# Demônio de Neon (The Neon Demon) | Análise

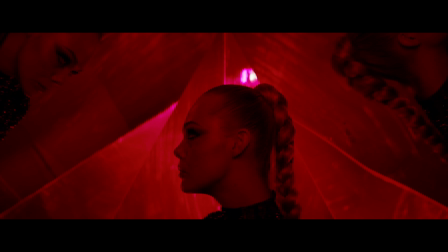Narcisismo é o amor de um indivíduo por si próprio ou por sua imagem E é outro
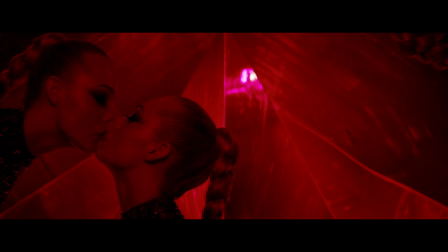assunto que o filme aborda Parece ser fácil olhar para o espelho e se encarar, olhar no fundo dos seus próprios olhos Mas não é fácil assim,
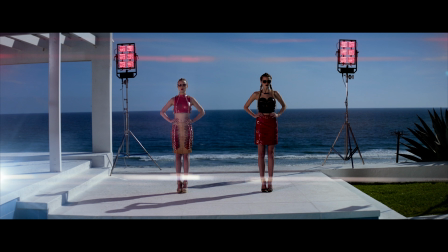até mesmo para aquelas pessoas seguras de si Mas para as modelos, tem que ser fácil Nessa cena do banheiro, por exemplo,
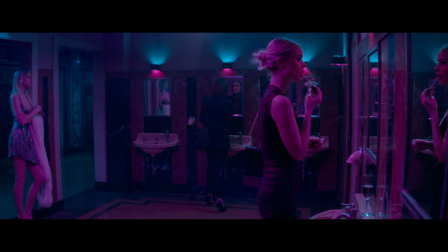vemos as três personagens através do espelho Porque já estão sucumbidas por esse mundo obsessivo Jessie entra no banheiro normalmente,
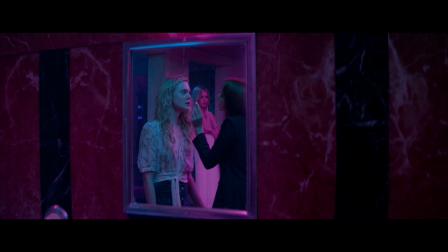mas depois de ser influenciada pelas amigas, enxergamos ela através do espelho, da mesma forma que as outras personagens,
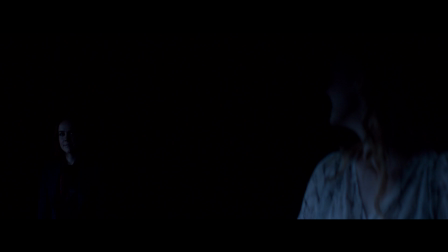ou seja, ela não é mais a mesma, e ela gosta disso, mas não deveria, ela está deixando de lado tudo aquilo que a torna única,
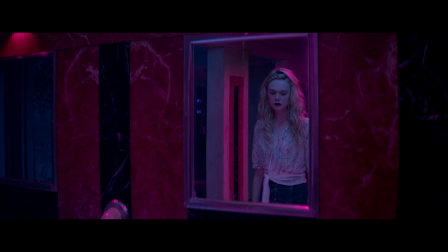para virar mais uma.
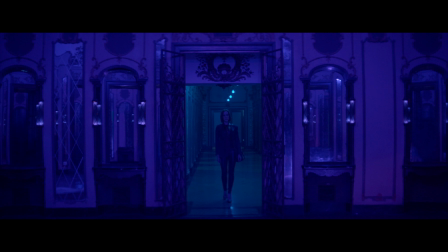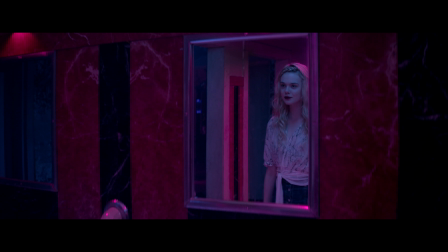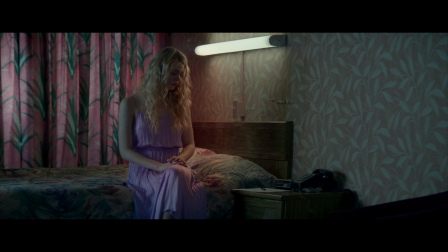É importante a autoconfiança, é importante se sentir bem com nosso próprio corpo.
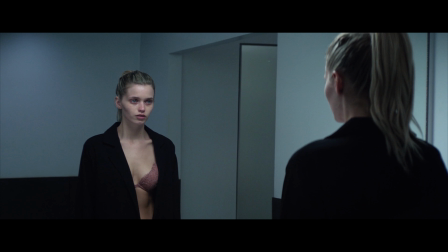Às vezes, não queremos olhar para nós mesmos, porque não aguentamos o que vemos.
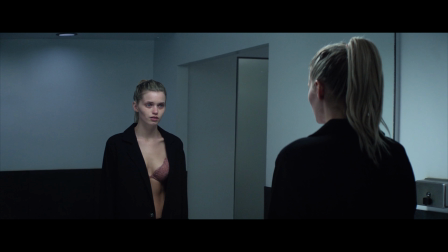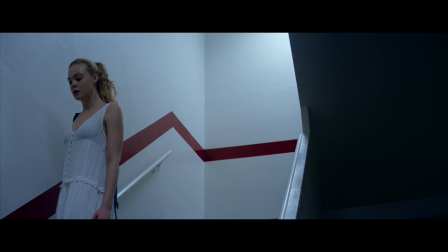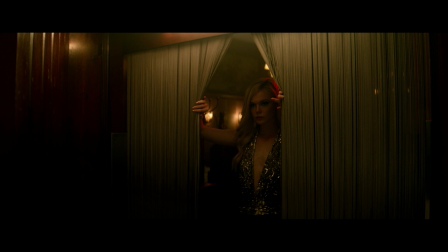Demônio de Neon foi considerado um dos piores filmes de 2016.
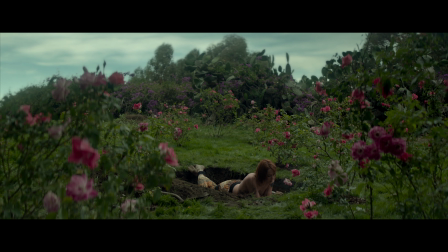É um filme que prefere trabalhar o roteiro visual, através de simbolismos, cores, mise-en-scene, do que o roteiro lírico.
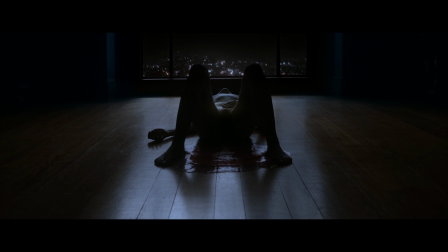É um honga incompreendido por muitos e existem diversas brigas na internet entre os que gostaram e os que odiaram.
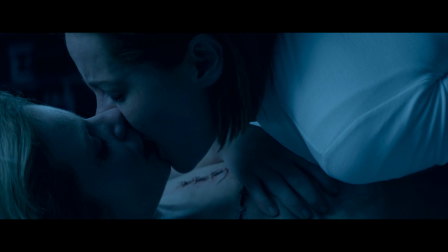Mas o diretor não fez para gerar discussões agressivas,
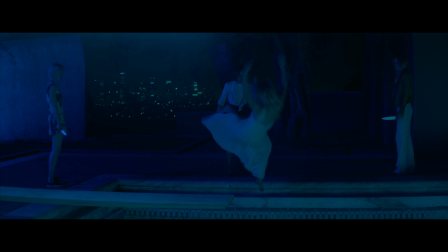e sim para vermos o real mundo da moda e como ele pode acabar com a vida de uma pessoa, literalmente, ou no caso, visualmente.
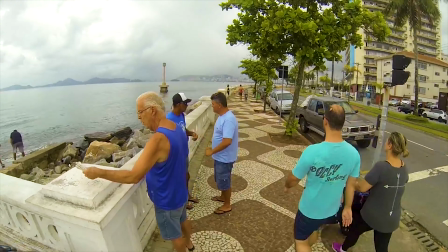E ah, continuando aquela história, eu parei, tirei o brinco, guardei e continuei andando, muito mais aliviado e contente.
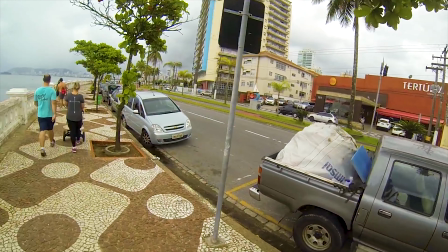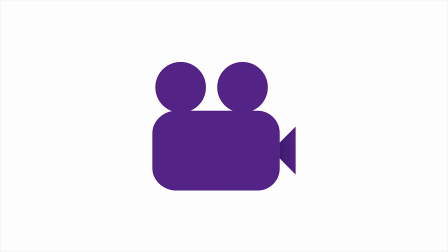Obrigado por ter assistido e espero que tenha gostado. Se você não reparou, minha voz está um pouco estranha porque eu estou doente e, como eu sempre digo, eu não posso me deixar ficar um tempo sem gravar vídeo, senão todos os vídeos vão atrasar e eu tive que gravar assim mesmo. Mas deixe nos comentários a sua opinião sobre o vídeo e sobre o filme. O que você sentiu assistindo?
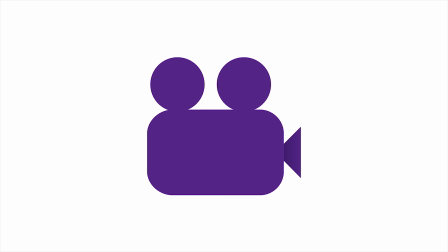Eu gostaria muito de saber. Um abraço.